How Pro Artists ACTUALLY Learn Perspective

if you want to be a artist that makes his own comics, tells stories, want to get into storyboarding, or just make illustrations that tell a story, this video is going to massively help you. The reason I say that is because in my 8 years as a professional artist, understanding how lenses work has drastically helped me into telling stories. And I can promise you that by the end of this video, you'll have a much better idea of why you need to understand lenses, how you'll be able to use it, and how you can apply it in your own art. It's going to be a bit of a longer video, this one, because I am going to go through the entire classroom that I gave at Artwod. Let's get into it right away. We'll start with, why do we have different lenses? So for those of you that don't understand what I'm talking about when it comes to lenses, we're talking about camera lenses, the invention of the camera and the invention of lenses that go on top of a camera. Lenses give us literally a different perspective on how we view the environment that the camera is looking at. And this happens in a myriad of ways. There are hundreds of lenses, and we're not going to cover all of them. We're basically going to cover three major groups: the wide-angle lens, the standard lens, and the long lens. Because honestly, these three are almost everything you need. Anything in between, especially from an artist point of view, is not necessary. This is more for cinema and videography itself.
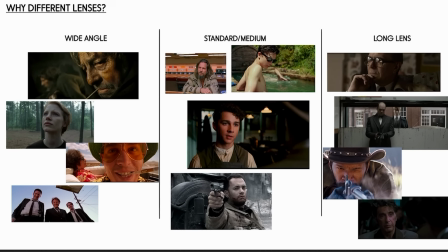Here on the canvas, I have some examples of the three kinds of lenses and what they represent. And I'm going to go through them one by one so you can get a better understanding of how you can interpret these lenses,
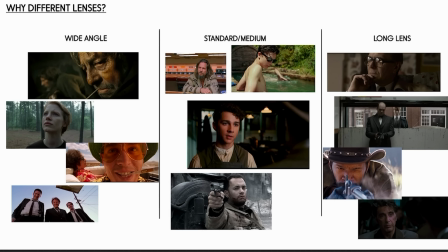the use of these lenses, and how they can already help you understand why you need to be aware of them when you create your art. Now, it's a bit of a disclaimer. I'm not an expert on lenses. This is just from my observation and what I see and love about cinema. There are many different uses for lenses, but I feel like if you, for your own development and for your own progress, if you categorize things, it's easier to then experiment within a certain category.
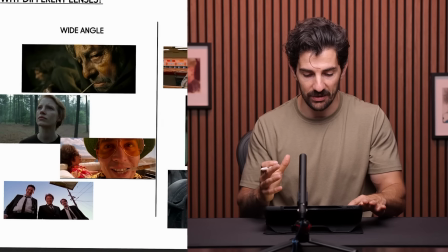Wide-angle lenses, why do we use them?
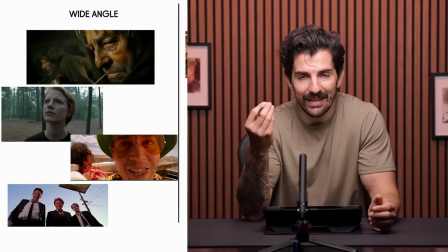Well, when it comes to wide-angle lenses, the thing that they give us is they give us this sort of spectator feeling.
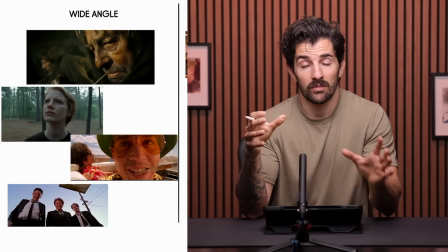A spectator feeling that we can see the thing in the image, the thing on the screen, as larger than life.
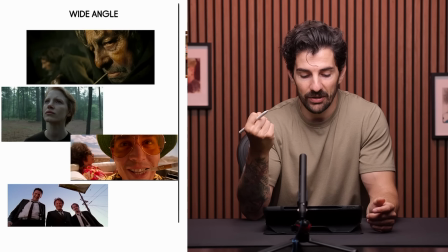It literally has a sort of magical feeling because it is a fictional representation of life.
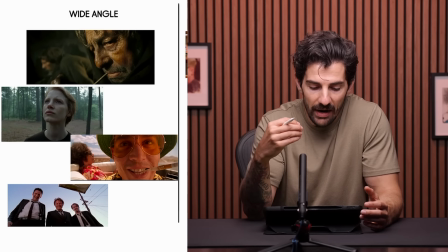But that's the idea of it. Now, a wide-angle lens gets used for a couple of things.
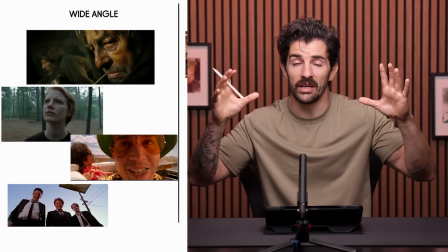It gets used for what they call establishing shots.
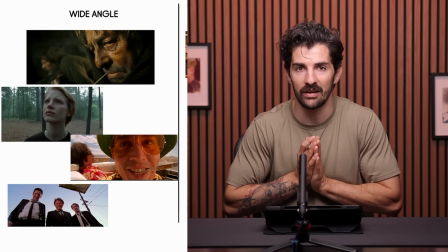Maybe at the beginning of a scene or the beginning of a movie, you'll get an establishing shot of New York, let's say.
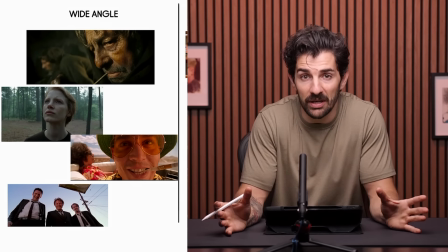That is a wide-angle lens is used there because they want to give you a lot of information, and I'll cover that later.
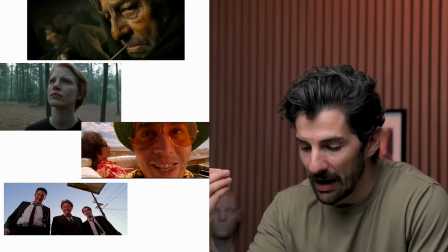But what's also really cool about a wide-angle lens is that it can
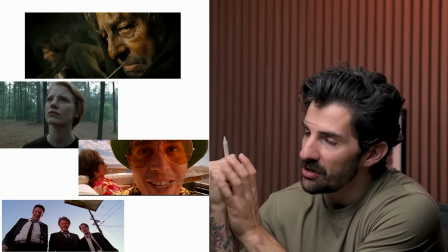combine the emotion of a character or the detail of a character up
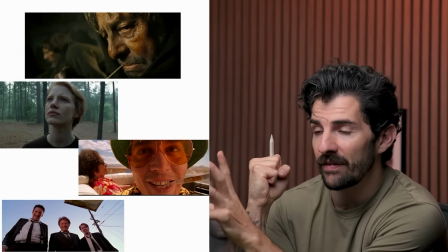close while still giving you enough information of everything around it.
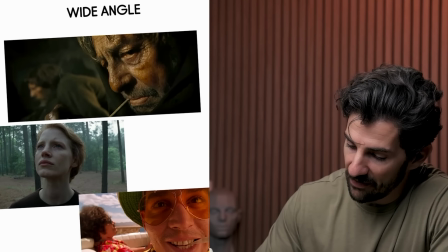And this is what other lenses can't really do. So, for instance, if you have this close-up shot or this close-up shot or this close-up shot, right?
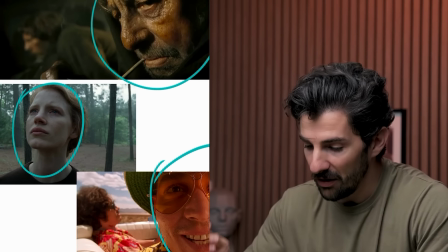They're all very close up.
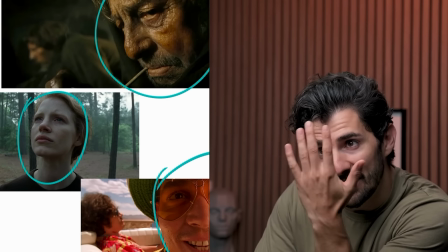If you do that with a regular lens or even with your own eyes and you're this close to someone, it's very hard to see everything else around it.
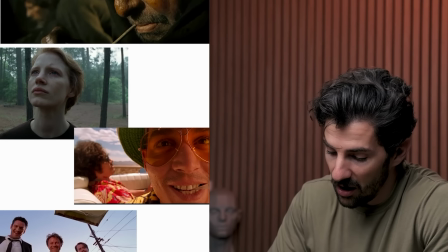So what a wide angle lens does, it still gives you all of that information in the scene so that you can get a
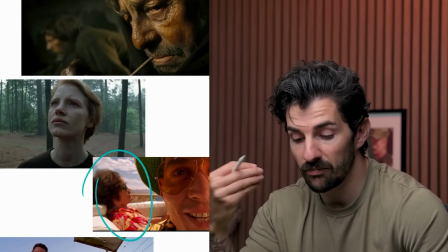very informed view of where the character or whatever it is you're trying to put in focus is,
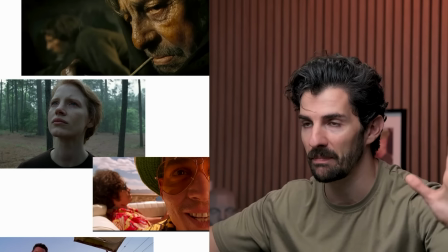so that you still get enough information about its surroundings. The same thing here.
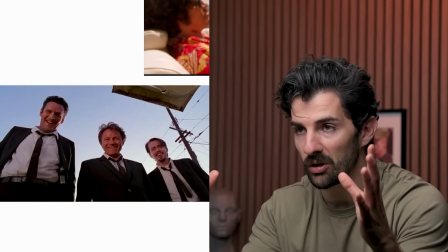It's not a close-up of a character, but it's like we can literally pack every single one of these characters
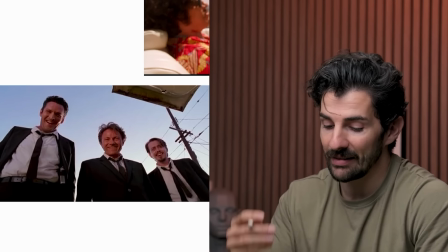in the same frame and still show you that the subject at hand is in the back of a trunk.
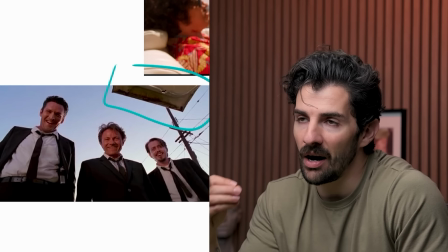And so a wide-angle lens can give you a lot of information about the scene we're in.
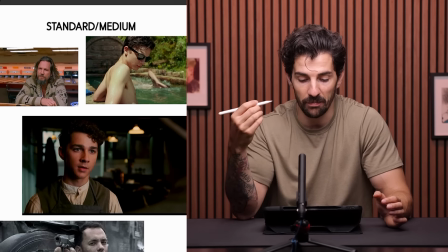If we then go to something like a standard or a medium lens, this is primarily used to give you
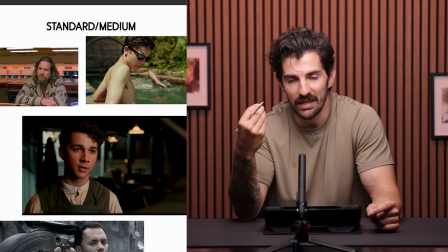almost like a participating view in the scene, meaning that because a standard lens is very close to our eyes,
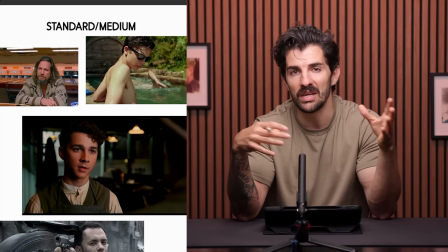it's like our eyes have been assessed to be around a 50 to 60 millimeter lens.
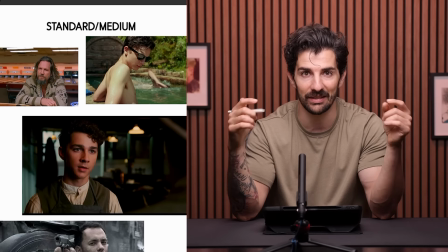Now, of course, eyes work completely different because they're dual focused, but still, it's like very close to what we see in real life, which means that if they use a standard or medium lens,
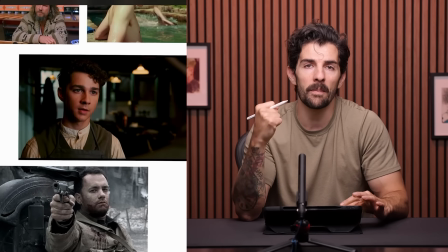or a lot of the times it get used to give us a feeling that we are participating in the scene because it's very close to how we view the world.
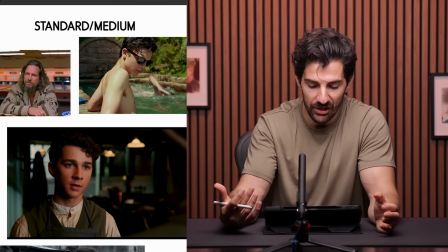And by doing that, we can also feel like if we're watching a scene, that we as the audience are participating in the scene.
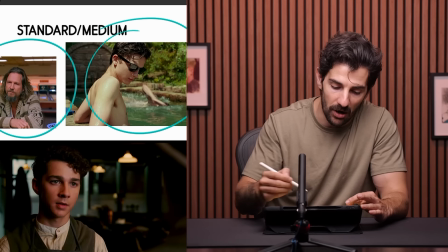So we get to see like almost like we're at the bar with this character, we're at the bar or we're at the pool with this character.
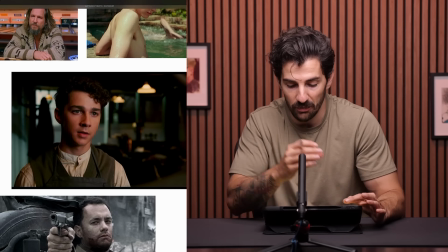We're really witnessing the conversation between the two characters in the screen ourselves,
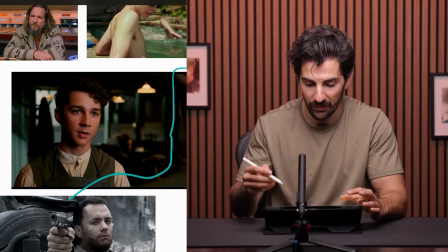like we're standing behind the shoulder of this character in the scene,
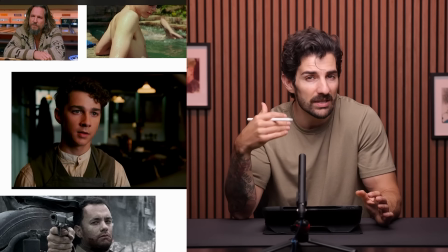and we are actively participating or at least witnessing the conversation itself.
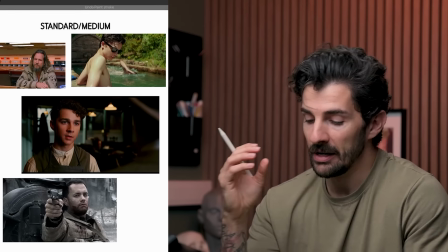Same with, this scene from Saving Private Ryan. So a standard to medium lens is really,
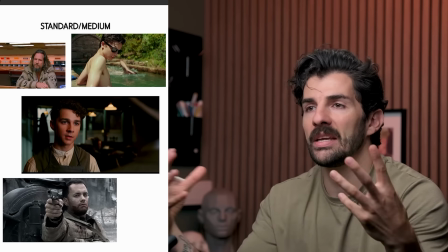really effective in helping us pull in the audience into the scene.
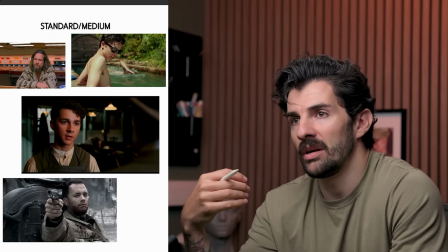So if you want to create scenes, or if you want to draw a scene that is very immersive for the audience,
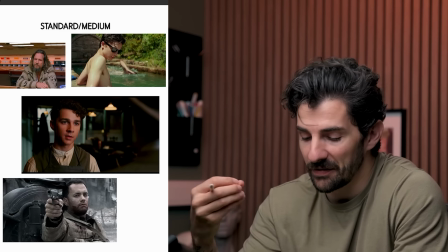and you want to convey emotion, and you also want them to feel like they're part of the scene, then you want to use like a standard medium lens.
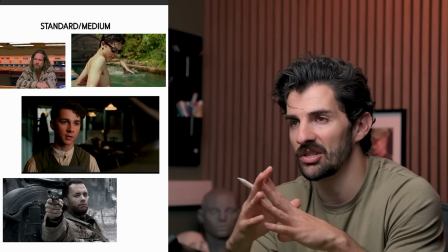I mean, these are all suggestions, but you can see how the
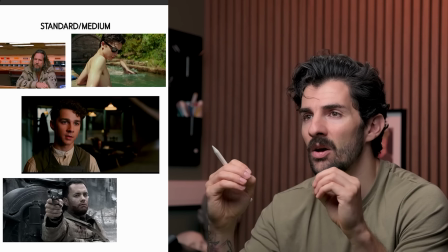understanding of lenses really comes in handy when you want to build your own scenes, or you want to build your own stories,
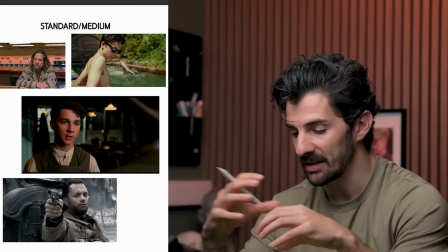or you want to create an illustration that has storytelling elements.
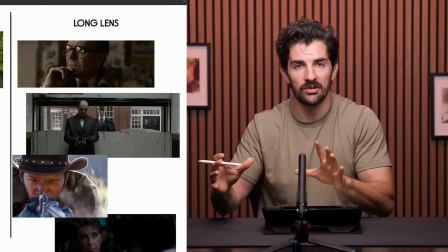Now, lastly, in these three categories that I'm going to show you, we have the long lens.
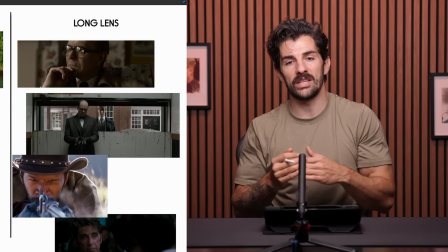Now, what is a long lens? Well, the long lens is basically where we take a really zoomed out view of a scene,
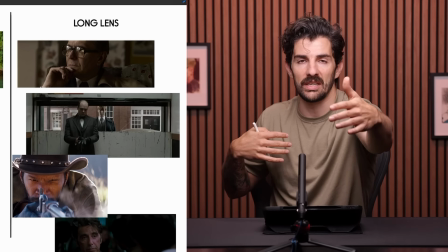and the camera is really far away, but it's zoomed into the scene. So that's why it's a long lens, and I'll give you an illustrated view of that a bit later.
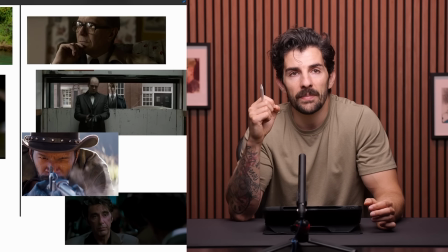But what a long lens does is it really creates a more 2D version of a scene.
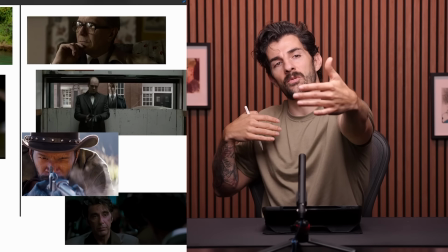The reason for this is that because the long lens has a really long distance to travel and its focal length is very narrow,
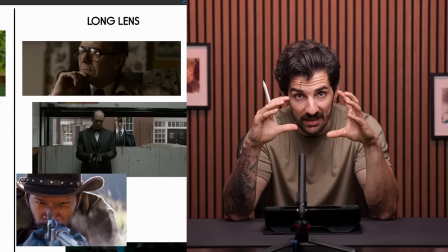it really compresses everything in the frame.
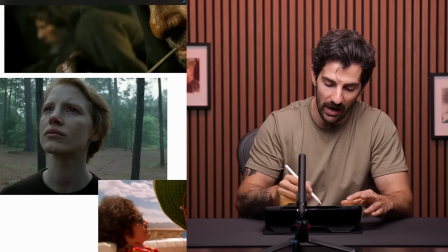So compared to if we look at the wide angle, we can see a lot of depth going on.
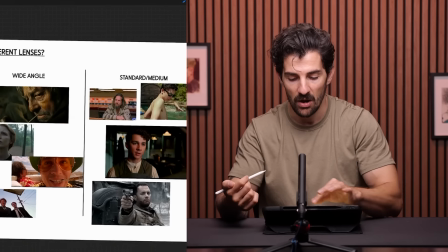We can see a lot of room and a lot of detail in the scene. Whereas with a long lens, we have to zoom in on one particular thing,
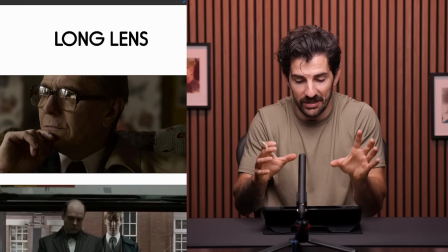and there's not a lot for us to then still witness from this scene.
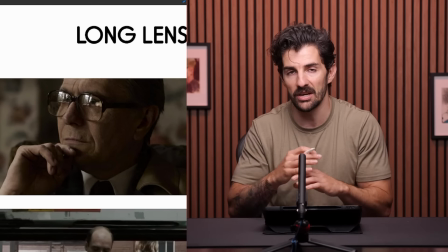It's like only that focal point, and that's it. Everything else is either blurry or simply not visible because the lens cannot pick it up.
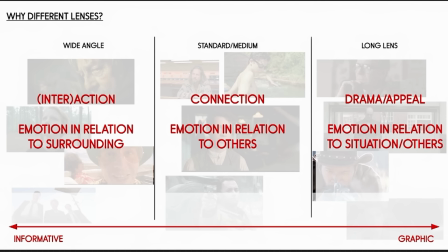And so what this does is that the long lens is used to create a more filmic effect, actually. So this is why directors like Wes Anderson, they really like the use of the long lens,
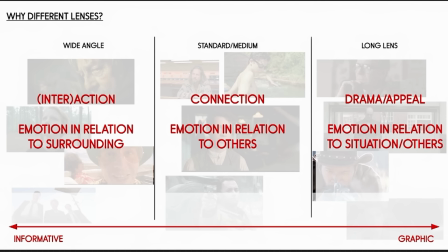or sometimes they do a combination between long and wide to give a very graphic feeling and a graphic nature to the film, which creates, again, a more fictional aesthetic to the scene, to the film. What this also does, and you'll hear a lot of directors say this, is because we're compressing everything, right?
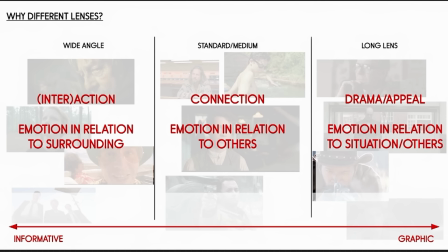We do this for YouTube as well. Because we're compressing, we're using a long lens, right? I cannot reach the lens. You can see that. I'm stretching my arm, and I'm nowhere near the lens. So we're compressing everything within the frame. And that means that your subject matter usually becomes graphically more appealing.